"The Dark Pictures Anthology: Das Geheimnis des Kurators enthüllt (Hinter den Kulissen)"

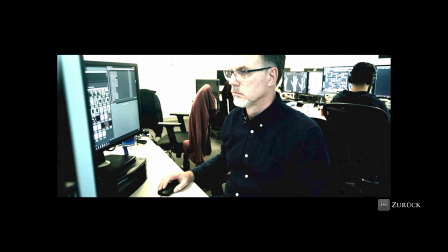4:08 It's not a set-out space that you automatically understand as a viewer when you see it. You're not sure how long it goes on, how many paths there are, how much of a maze this corridor is.
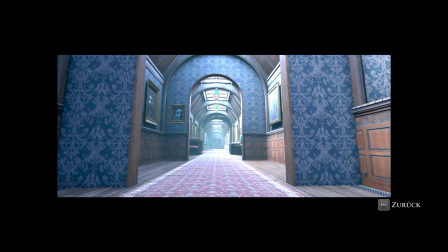4:17 So to light that, we wanted to get this feel where there's not markers that tell you this is where you are right now in the corridor,
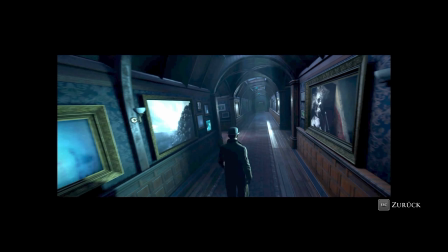4:23 you've been here before, just to increase that feeling of not being fully aware of your surroundings and add to the mystery of the scene.
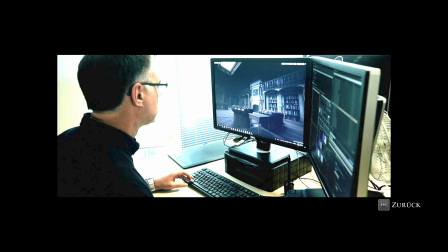4:30 And then he goes into his repository, which is a huge vault of books and secrets, with his main desk right in the middle. He's got large windows for light, a skylight above that would also let a lot of light in,
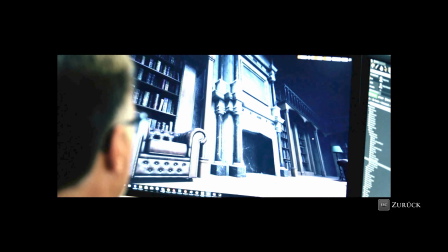4:42 a mezzanine floor, a marble fireplace, classical, opulent, sophisticated. The central feature of the repository is the curator's desk.
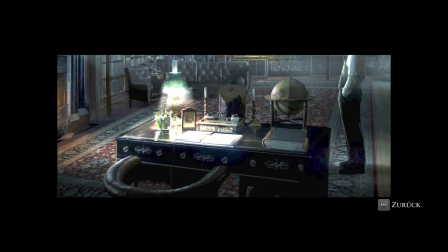4:52 So we researched how that might look and wanted to make it look a big, substantial piece of furniture.
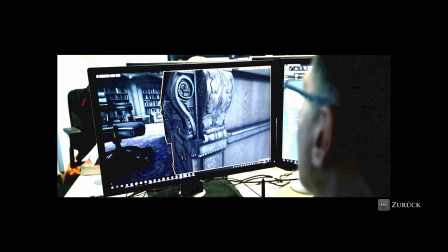4:59 We added a lot of scroll work and detail to the front and rear. All of the things that you'd expect, the brass fittings for the drawers. There's quite a lot of detail went into that, and we thought we might be seeing that quite close as well again.
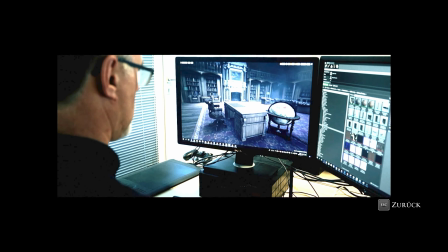5:12 So in the end, it fits nicely within its environment. It references some of the Victorian era detail that you might see on a piece like that.
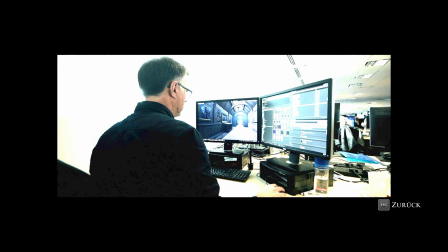5:20 The creator has the ability to access stories through the pictures on the wall. They're almost portaled through to another world.
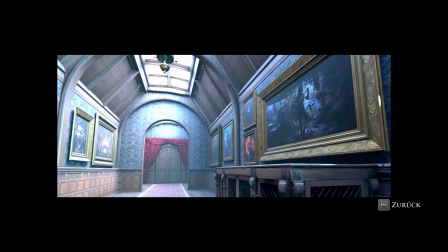5:27 And that all had to fit within our architectural environment.
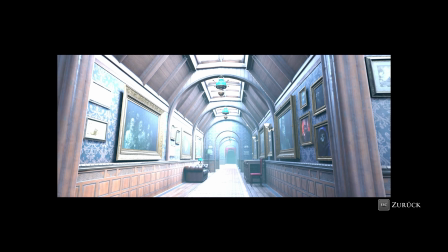5:30 So we looked at very ornate framings, large pictures that would hang on the walls, that would feel correct and not out of place, and something of this nature.
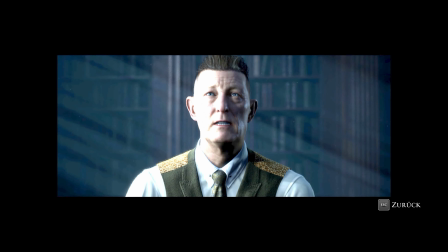5:40 We thought about where we could include light sources that would be interesting, would put light in the right areas of the room.
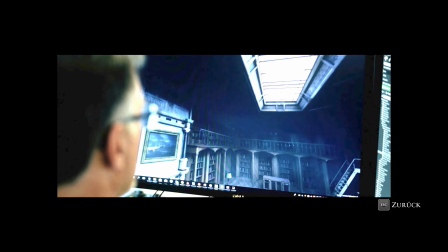5:46 The skylight's a really good example. We decided that having this top-down ambience would really bed the scene in nicely and create this nice veneer to it.
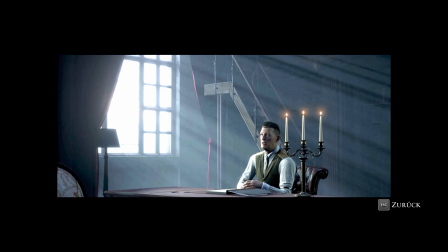5:54 And then adding another number of interesting light sources that we can use for accents, such as a fireplace,
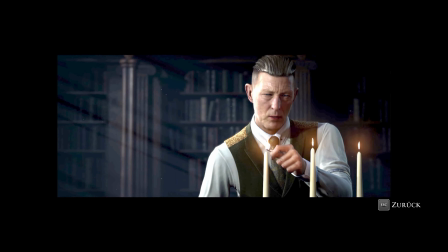5:59 such as the candles, that just are there to give you that extra range of colour if you need it. They're there to draw the eye of the player to what we want to show them.
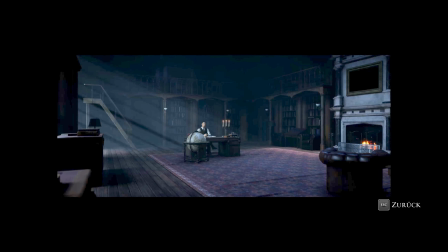6:06 It's not my place to interfere, but I might be persuaded to offer the occasional hint.
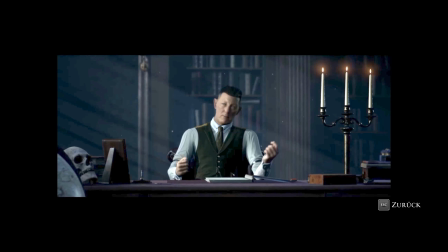6:11 Here's one for free.
It's a strange place. Who's this guy? Why is he talking to me? Where am I now? I was just on a ship having some horror happening, and now I'm here.
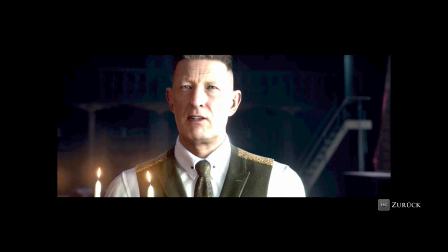6:21 And this guy has the appearance of being there to help you, but he seems like such a strange guy, and the environment he's in is so different.
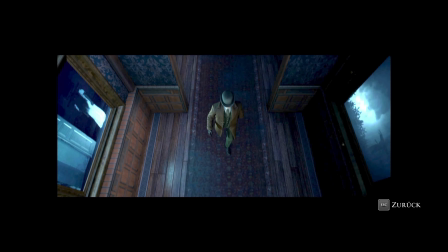6:28 There's a certain ambiguity to it, and we wanted the player to question whether or not he's on their side, or whether or not he's kind of playing his own game with them. The curator's no ordinary person, and his repository is no ordinary place. And you'll get the chance to see him again in the rest of the Dark Pictures Anthology.
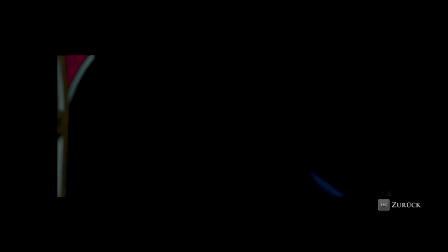6:49 We will meet again. It's inevitable.